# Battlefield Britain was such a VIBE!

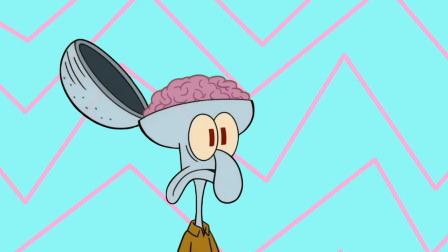(0:00)
Today I'm feeling nostalgic and my hippocampus has an itch that it needs scratching.
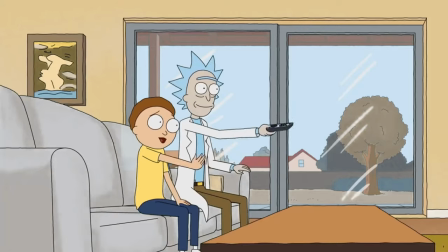(0:04)
When I was younger, there was a history programme that I used to eagerly watch whenever it aired and it was called Battlefield Britain.
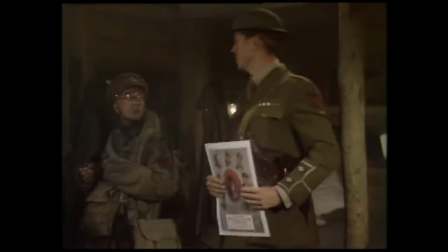(0:11) Tally-ho, pip-pip-bum, Bernard's your uncle!
And it was such a vibe.
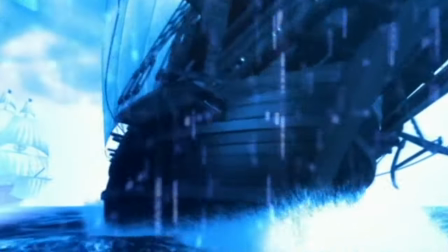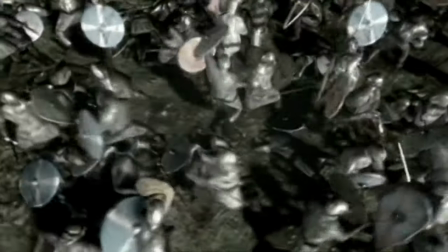(0:22)
Let's talk about it. Battlefield Britain was a historical series that originally aired in 2004 for
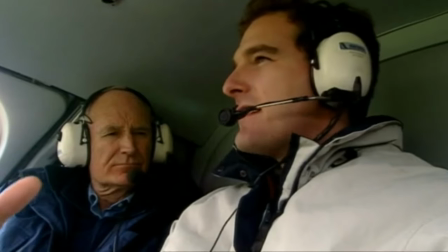(0:29)
one season on the BBC and was presented by the father-son duo Peter and Dan Snow.
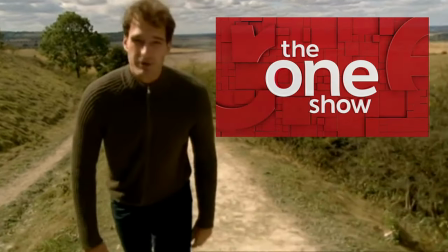(0:34) You know nothing, Dan Snow.
You may know Dan Snow from the one show or other history series he's presented or from the YouTube channel History Hit.
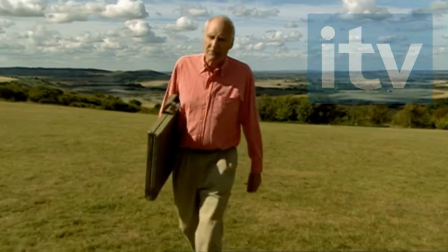(0:43)
His father, Peter Snow, was predominantly a news reporter and presenter for ITV and BBC for a large bulk of his career prior to creating Battlefield Britain with his son. The premise of the show is that it details significant battles that happened throughout Britain's history and how they shaped the country to what it is today. play.
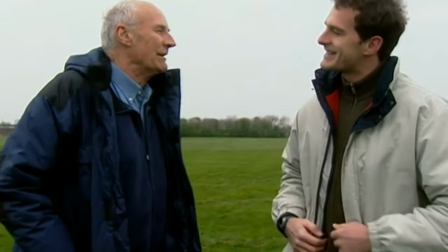(0:59)
When presenting the show, Peter and Dan performed different roles within it.
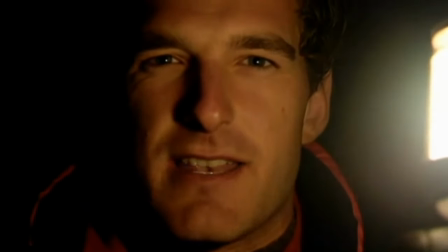(1:03)
Dan would present the human perspective of how the fighting affected the people involved, whether that was the ordinary citizen or the soldiers fighting at the time.
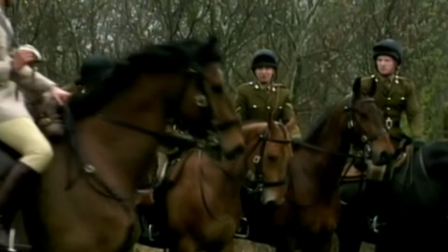(1:10)
He also talked about the weaponry and uniforms that both opposing armies used as well.
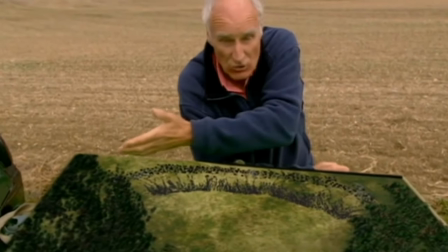(1:15)
Peter would mainly focus on presenting the strategies used by the conflicting sides and what caused those successes and failures on the battlefield alike.
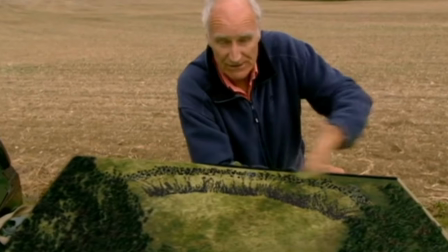(1:23)
The combination between the two of them created a well rounded experience as a viewer because you got both the nitty gritty cold hard facts of how the battle was won and lost,
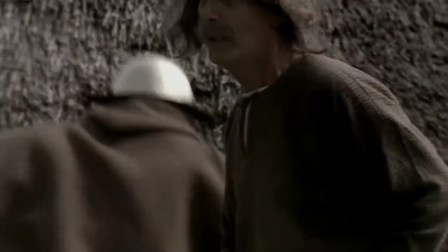(1:32)
but also a great sense of empathy for the people involved in these conflicts and the repercussions that it had on their
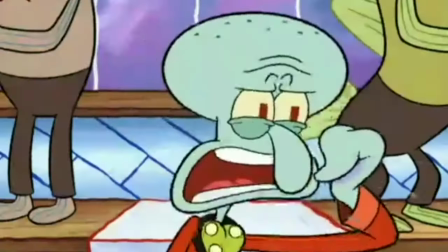(1:37)
lives. Now I've got that out the way, let me talk about why I like the show so much.
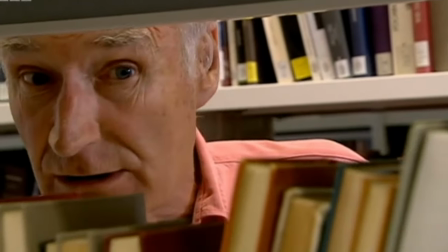(1:44)
When Peter and Dan introduce one of the key military figures involved in the narrative,
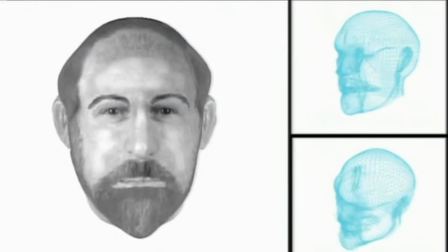(1:49)
let's say William the Conqueror of Boudicca, we would then be blessed with these hilariously low resolution PS1 level busts of the figure's face.
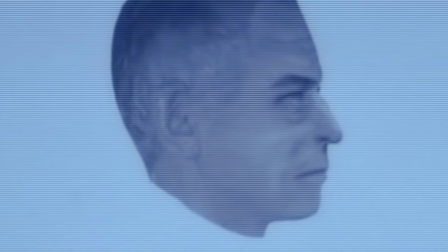(1:56)
It's easy to laugh at the graphics today but what these busts did for you as a viewer was put a face to the name.
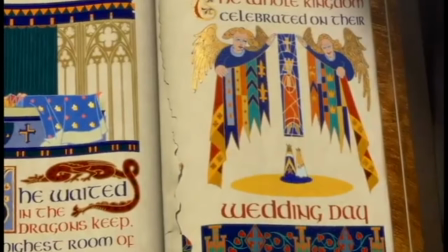(2:02)
They weren't just a character in a history book anymore, you could visualise them.
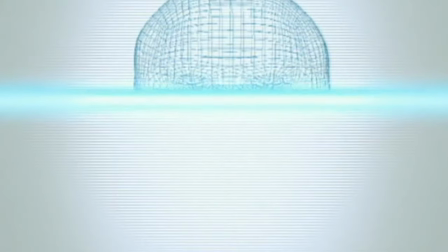(2:05)
The historical figure wasn't this mythical or fictional being, they felt real now, they existed, they felt present and that was awesome.
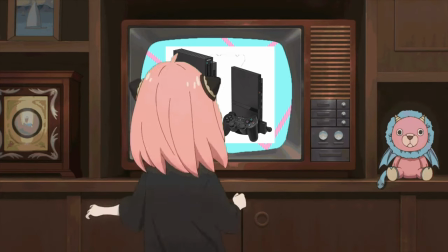(2:12)
Also when I was viewing the show the PS2 had only just come out so those graphics look banging to me and still feel nostalgic to this day.
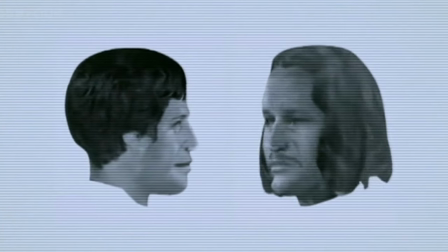(2:20)
We also got these face-off moments where the two opposing busts would turn and look at one another as if they were in Street Fighter or Tekken.
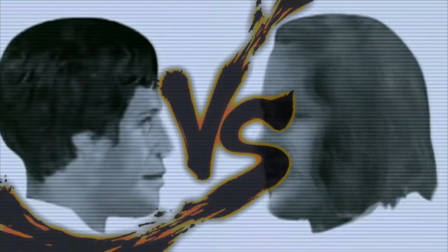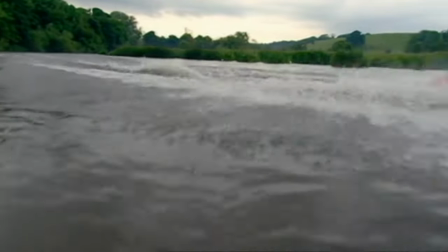(2:36)
What stuck out to me was the stylistic choices of how the program was shot and edited.
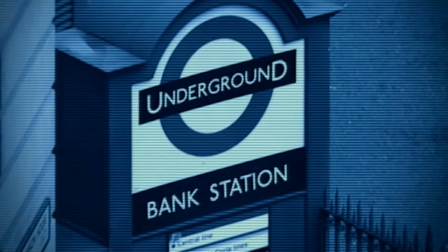(2:40)
At times when watching certain parts of the show you felt like you were watching a beta version of silent witness or any other spy film or program for
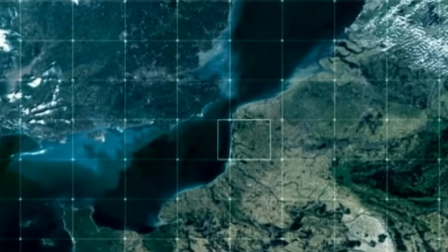(2:48)
that matter for example you'd get these gridded google map views akin to a battleship board game and it would snake along the axes it would
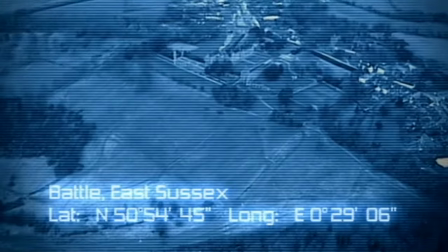(2:56)
find its spot and zoom in to this blue filtered view that looked like you were going to drone strike sussex they
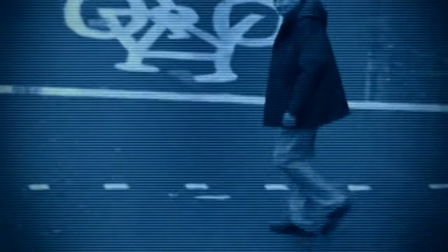(3:04)
would always use these blue overlays for certain shots these shots gave the appearance as if the camera crew was spying on pete and dan honestly it looked like they were pretending to
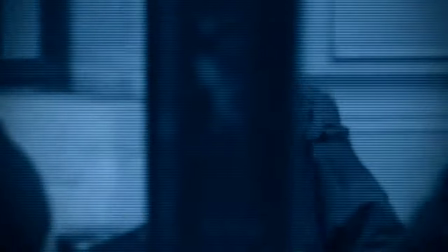(3:13)
be MI5 agents who had gone rogue or Peter was being caught shoplifting on the CCTV and Dan had been done for speed in all the M6 in his landing.
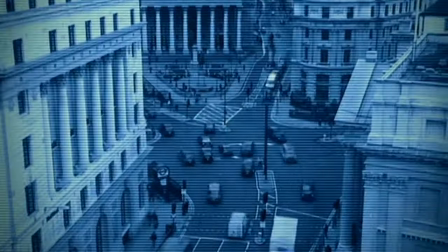(3:21)
Although I joke about how it was filmed,
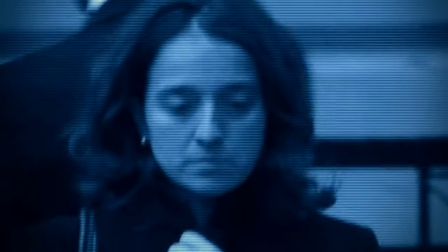(3:23)
what these shots did for me as a viewer was give the impression that Pete and Dan were trying to find something top secret and knew something they shouldn't,
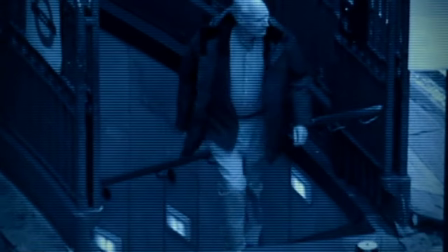(3:31)
something important and that they were looking to find the truth. It gave the program this undertone of tension as a result and in a way these shots were fitting because many a
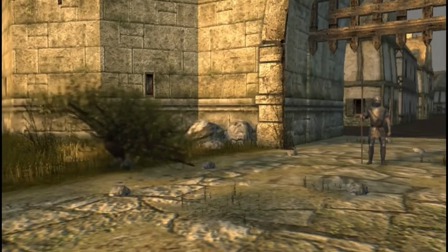(3:39)
time they would talk about spies and other forms of espionage that would have been involved leading up to the battle discussed.
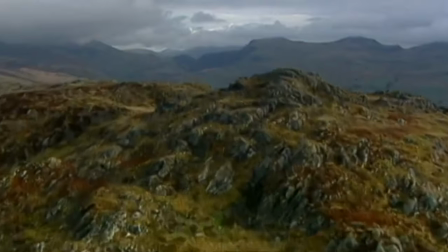(3:45)
And despite my jokes, I wouldn't change these shots for the world because of this. The other shots you see in the show are a similar vibe to either Countryfile or Panorama.
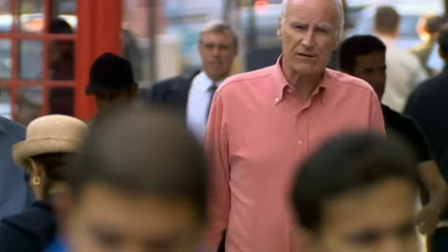(3:54)
I always couldn't help but giggle at all the poor innocent citizens caught in the crossfire of Dan and Pete's BBC News style presentation.
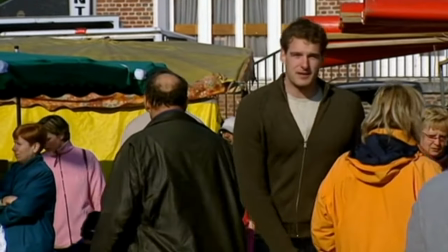(4:01)
They would walk through the common folk, totally ignoring them like the peasants they are.
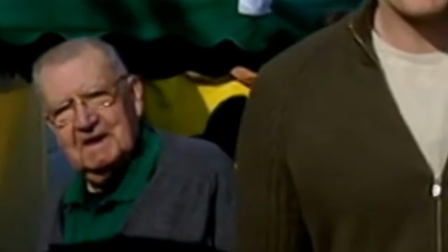(4:05)
Then you'd see a random guy staring deadpan at the camera,
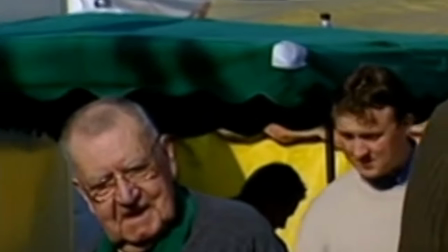(4:08)
completely forgetting about his eggs he was just collecting at the local market, not knowing what the hell was going on and why he was being filmed. At the beginning of the show it states, the actors in this show are improvising about real events.
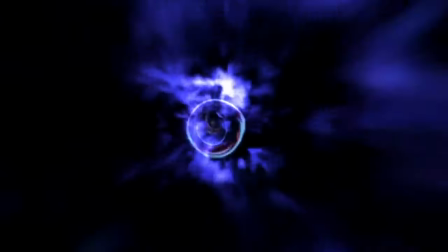(4:26) No way!
There isn't an Anglo-Saxon that has travelled through space and time just to tell us, hey, Harold Godwinson's a nice guy.
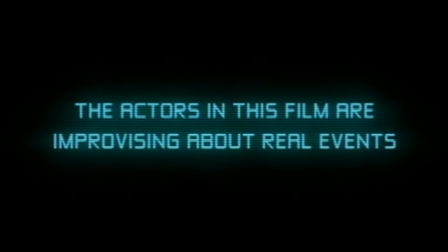(4:34)
I do get why they put the message in because they're trying to let you know that they aren't being historically accurate in these moments where they have the actors performing.
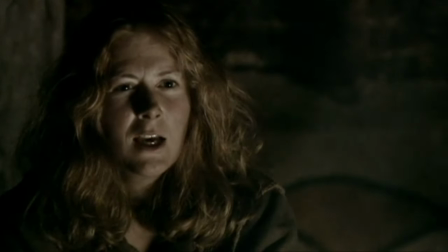(4:42)
The actors are purely there for the immersion. Throughout the program these improv actors who are basically larping perform as if they are a person from that part of history.
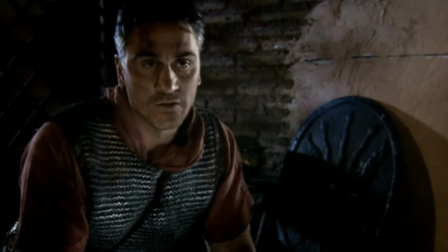(4:51)
These scenes with the actors were set as if they were being interviewed about the events that have unfolded.
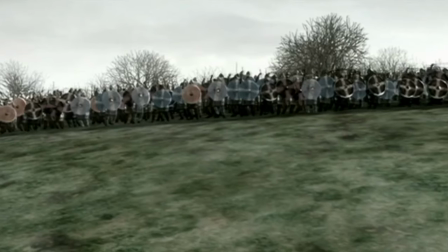(4:56)
Having these actors added more weight to what Dan and Peter were saying throughout the show.
Instead of hearing the Normans charge the suction shield wall you got lines like this
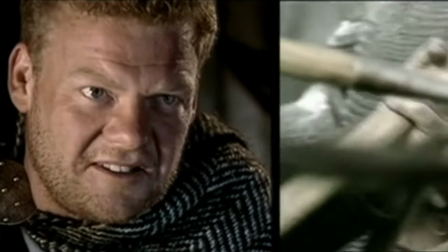(5:04) you could smell the rancid breath of these vikings you could you
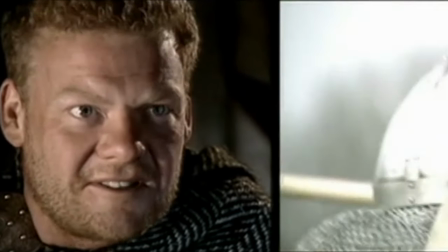(5:09) could smell what they had for breakfast and this the dead couldn't even fall
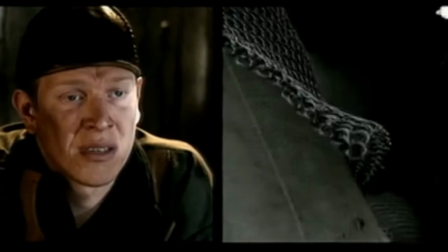(5:14) to the ground you know they were just pressed up against us because we
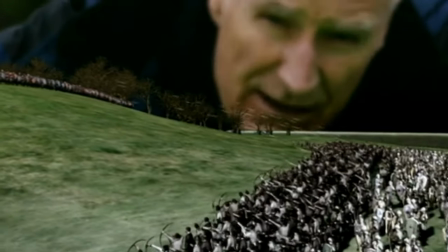(5:18)
were crushed together that accompanied dan and peter's detailing of how the battle unfolded the improv actors created this sense of empathy
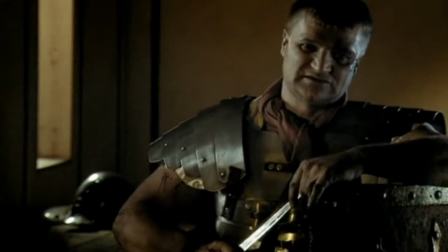(5:26)
for the audience that would have been harder to achieve without them i think the The fact that they are in an interview setting and not just re-enacting the past events,
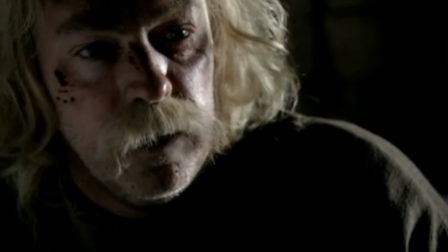(5:34)
but reliving the past events, makes it feel less like a story and more like a current affair or an episode of panorama.
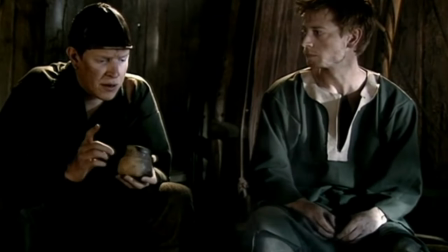(5:41)
And I have to tell you, regardless of how corny they are, and trust me, they are.
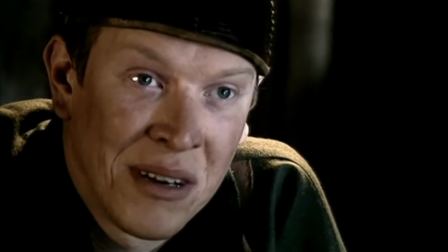(5:46) Seeing North's blood flow, it really does, sir, warm your heart.
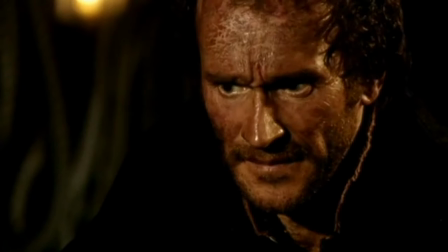(5:52)
The actors add another level of immersion that so many other history shows just don't.
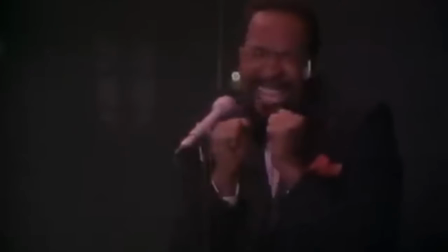(5:58)
They aren't just there for the facts, they are there for the feelings.
Stirring performance boys, I was really moved.
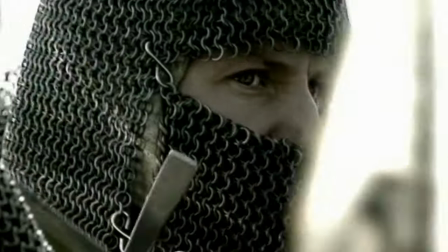(6:05)
The music of Battlefield Britain was brilliant. It amplified the atmosphere created when Dan and Peter were explaining what was happening in that moment.
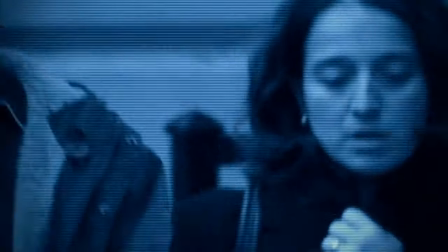(6:14)
If it wasn't blue overlaid spy scene, you'd get these echoing drums with this electronic sounds that reminded me of Ratchet & Clank, like this.
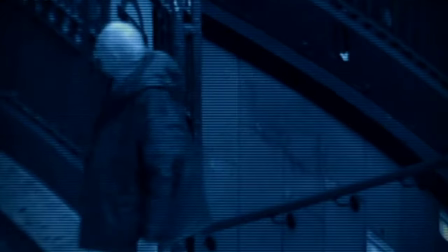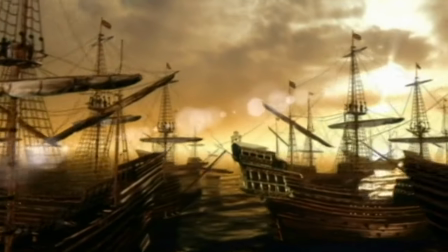(6:28)
If there was a looming threat you'd get these eerie sounding horns accompanied by an ominous drone like this.
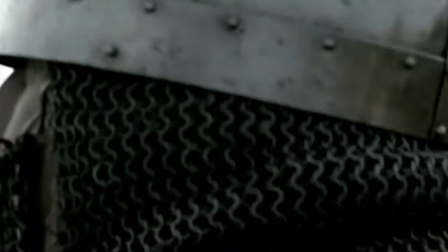(6:38)
If it was during a battle you'd get these fast paced drums along with the violins and a
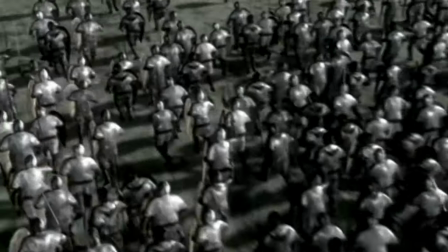(6:42)
chorus that would have these punctual staccato notes that jabbed in and out of the track like this.
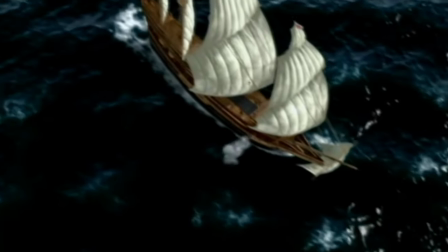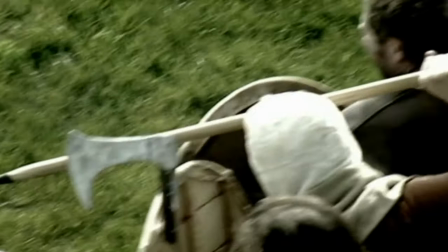(6:53)
They married the mood of the moment to the soundtrack perfectly. In my opinion, it helped emphasise the tones the show was trying to convey.
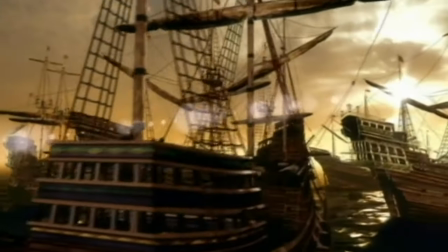(7:01)
The musical element of this show is a key part of it and I think it's something that goes unnoticed due to the visuals of the show.
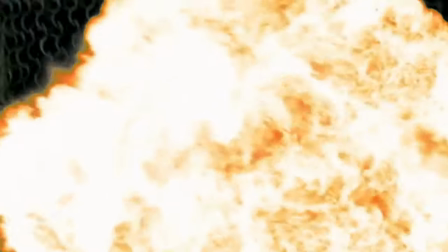(7:08)
Talking about visuals...
Wow.
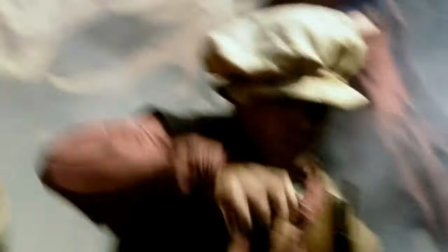(7:13)
Battlefield Britain did an excellent job for the time at mixing CGI and live action together.
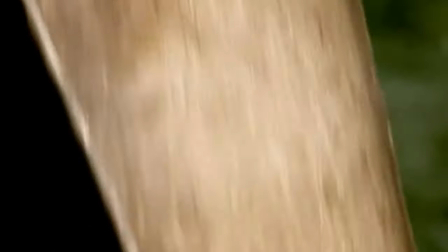(7:19)
With combining these two elements, they were trying to capture a grandiose atmosphere when it came to the battlefield itself.
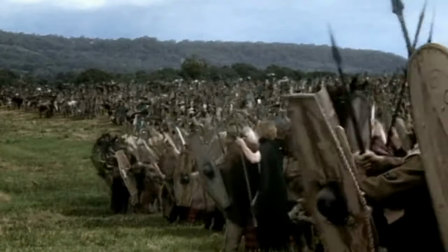(7:26)
An example of this would be in the first episode where they had a shot of Boudicca's swelling hoard of Iceni and other Celts in a line,
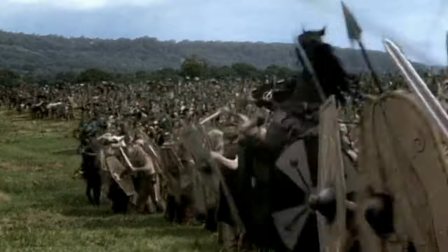(7:33)
jeering and shouting at the Romans.
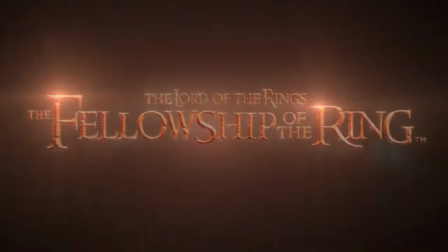(7:35)
Now this to me looks expansive, and I know it's not on the same level as a Lord of the Rings or a Game of Thrones, but for a history show with a fraction of the budget,
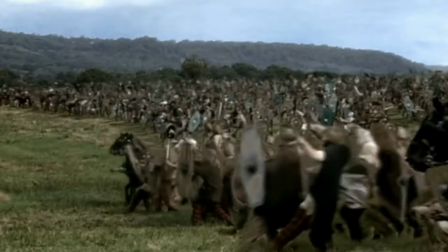(7:44)
this was so well done, and really did leave an impression of scale that so many others find hard to achieve.
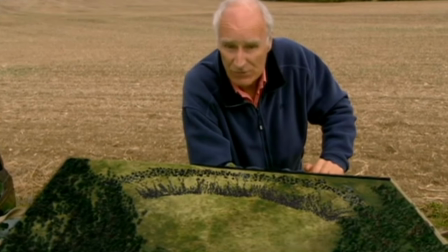(7:52) Nice!
One of my favourite things about the whole show is Peter and his travelling magical suitcase.
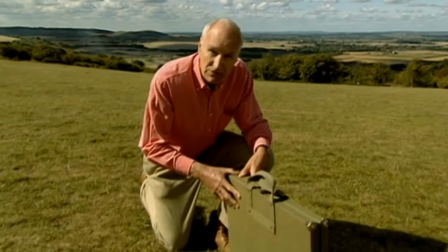(7:57)
Pete would randomly walk across the British countryside with said briefcase and whap it out, not like that guys,
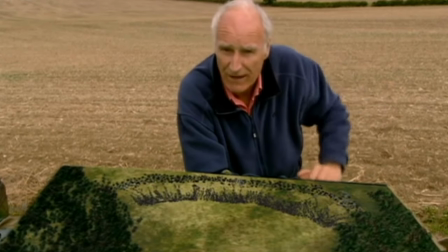(8:04)
whenever he felt the need to burst into an info dump about how a bunch of British people killed each other.